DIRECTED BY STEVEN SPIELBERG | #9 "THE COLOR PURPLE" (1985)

Welcome to episode 9 of Directed by Steven Spielberg. Today we will be reviewing and analysing the 1985 period drama, The Color Purple. This film was a massive departure from anything that Spielberg had produced to this point in his career, which to this point had been summer blockbusters. It's an extremely sensitive subject matter, dealing with a young African American girl and the brutal experiences that she endures throughout 20th century USA. This was my first time watching The Color Purple, and I definitely have some thoughts on the film, so let's dive in to discuss.
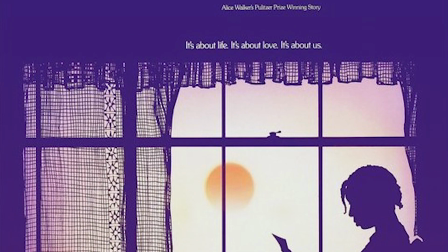The Color Purple is a poignant drama set in the early 20th century American South.
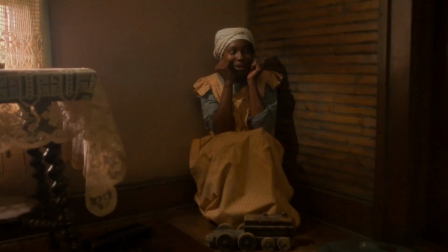The story follows Celie, an African American woman who endures a life of abuse and hardship.
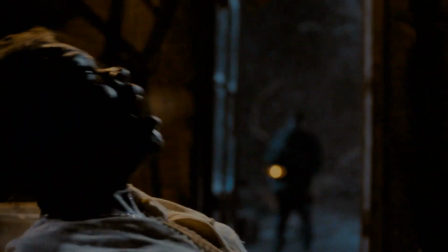Celie suffers through forced incest by her father, in which she gives birth to 2 children, and then later by her abusive husband, Albert.
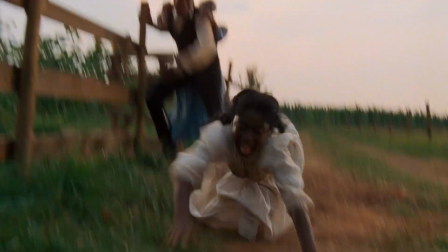She is separated from her beloved sister Nettie throughout the course of the film, which acts as her main motivation throughout the film.
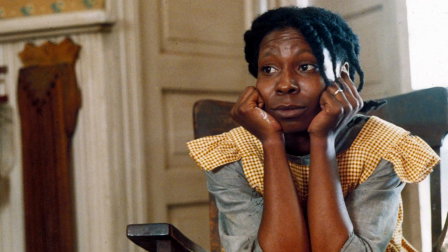Celie's journey is one of profound personal growth and resilience.
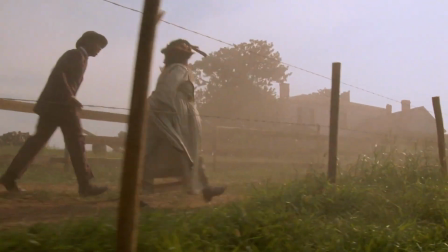She finds solace and strength through the relationship she forms with other women, particularly Sophia,
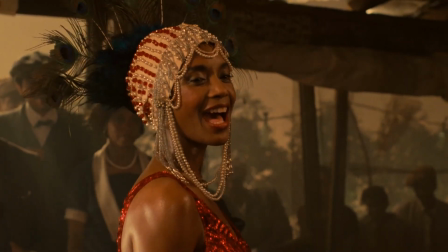a strong-willed and defiant woman married to Albert's son, and Shug Avery, a glamorous and independent singer who becomes Celie's confidant and lover.
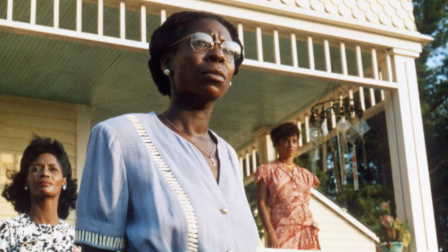These bonds help Celie gain the confidence to stand up for herself and ultimately achieve independence and self-worth.
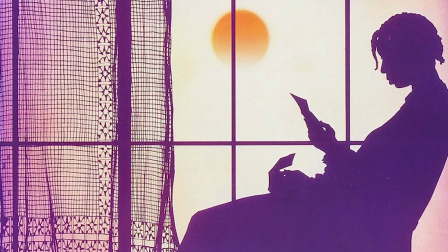The film explores themes of racial and gender oppression, the power of female solidarity, and the redemptive nature of love and forgiveness.
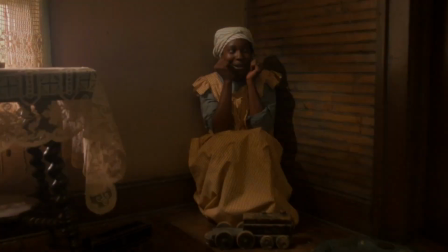Whoopi Goldberg delivers a powerful performance as Celie,
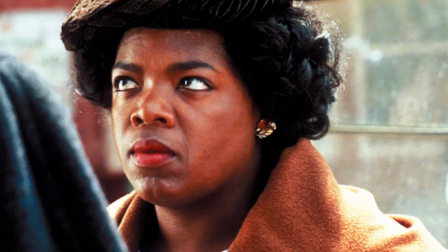supported by an impressive cast including Oprah Winfrey as Sophia and Danny Glover as Albert.
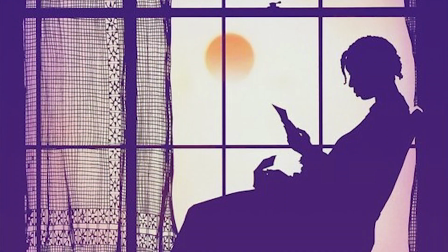So what did I think of the film? I thought it was genuinely engaging,
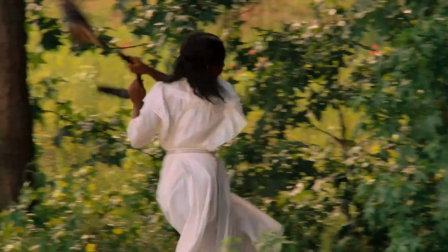and I found myself constantly trying to put myself in the shoes of some of the main characters to imagine how I would deal with their various difficult circumstances.
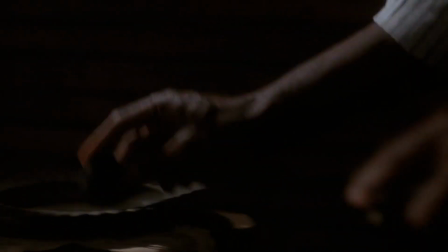Perhaps the aspect of the film I was engaged with the most was Celie's constant observations of her surroundings and the people that come and go from her life.
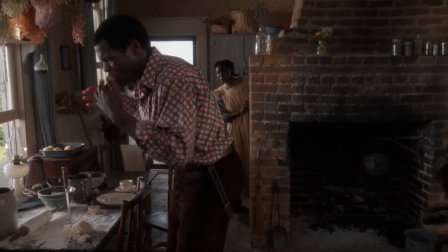She plays a fly on the wall to others' experiences as she largely stays out of drama for her own survival.
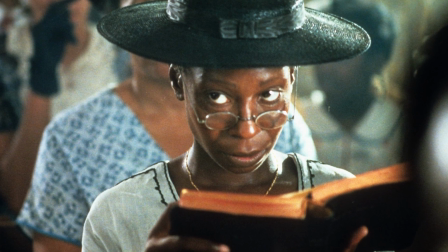I found this fascinating to watch, as it was almost like she was living vicariously through others and just observing them making horrible decisions in real time,
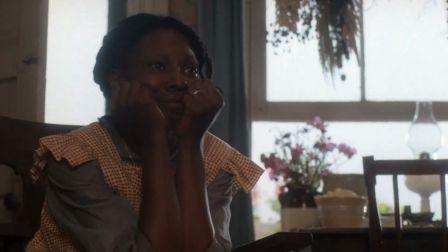and sometimes even seeing the mistakes they're going to make before they happen.
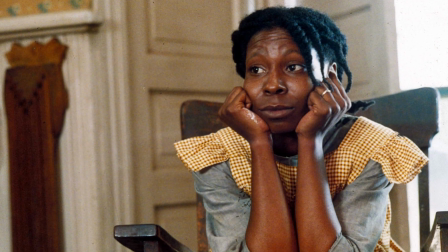We watch films to put ourselves in the shoes of our favorite characters, but this took it to a whole other level.
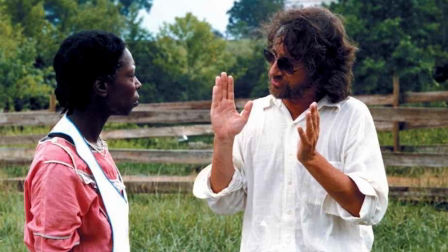The Color Purple was easily Spielberg's most serious film at this point in his career.
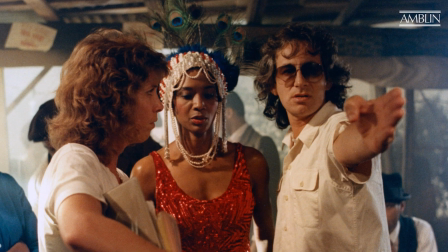Whilst I knew how good some of his later dramas were, I was curious to see how he would fare in his first attempt at serious subject matter.
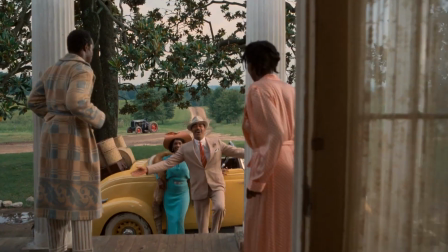I'm happy to report that he did a remarkable job of portraying the experience of African American women in early 20th century Southern USA.
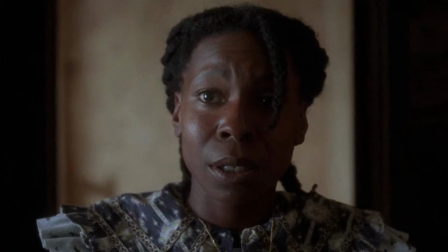You genuinely feel the claustrophobia of the situation that Celie and others experience,
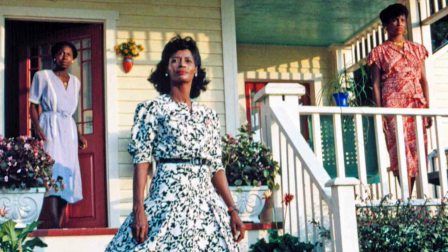how they are so trapped by their circumstances with not a single ray of light on the horizon.
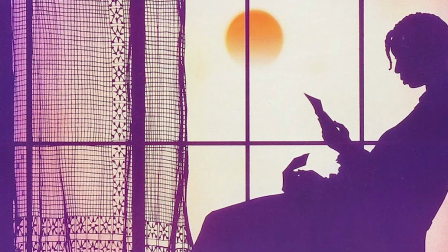Whilst the subject matter of The Color Purple was vastly different to anything Spielberg had previously worked with,
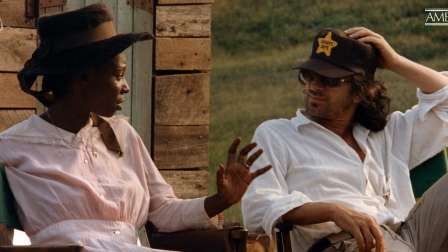the film still has many of the classic Spielberg hallmarks that make it visually familiar to his previous filmography.
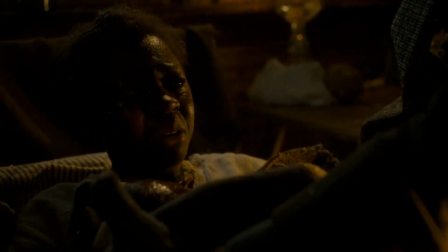The opening scene has a brief moment of concealment, with the hands of Celie's father prying the baby from hers.
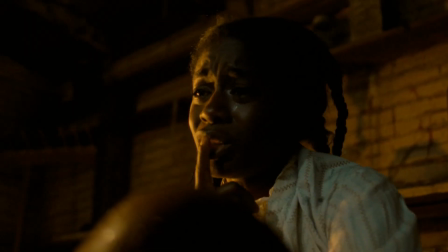It's a small touch, but it does add more weight to the moment, showing the utter cruelty of the situation.
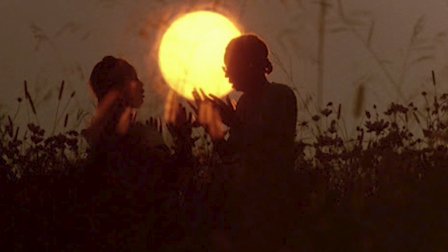Shadows and silhouettes are used throughout the film to convey various tones.
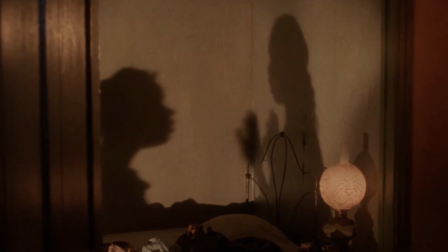At times it's used to evoke the innocence of the young girls, whilst at others to show the menace of the less kind characters.
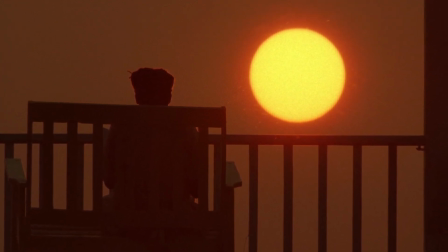A few sunset shots as well to reflect that shred of hope that Celie holds onto in her dreams of reuniting with her sister.
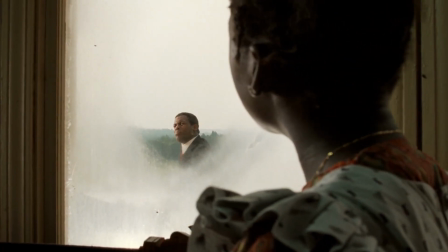The simultaneous foreground and background shot is also used to great effect in some scenes.
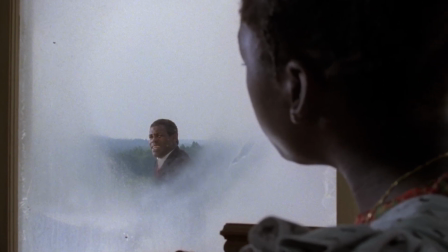In this shot, you can see young Celie peering through the foggy window, looking on at Albert as he asks to marry her sister Nettie.
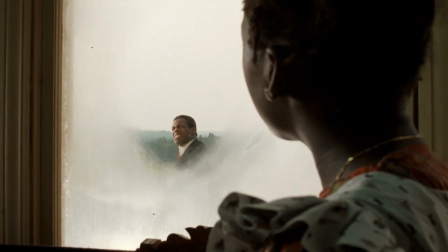This technique is used to convey the curious side of Celie's character, something that would be built on throughout the film.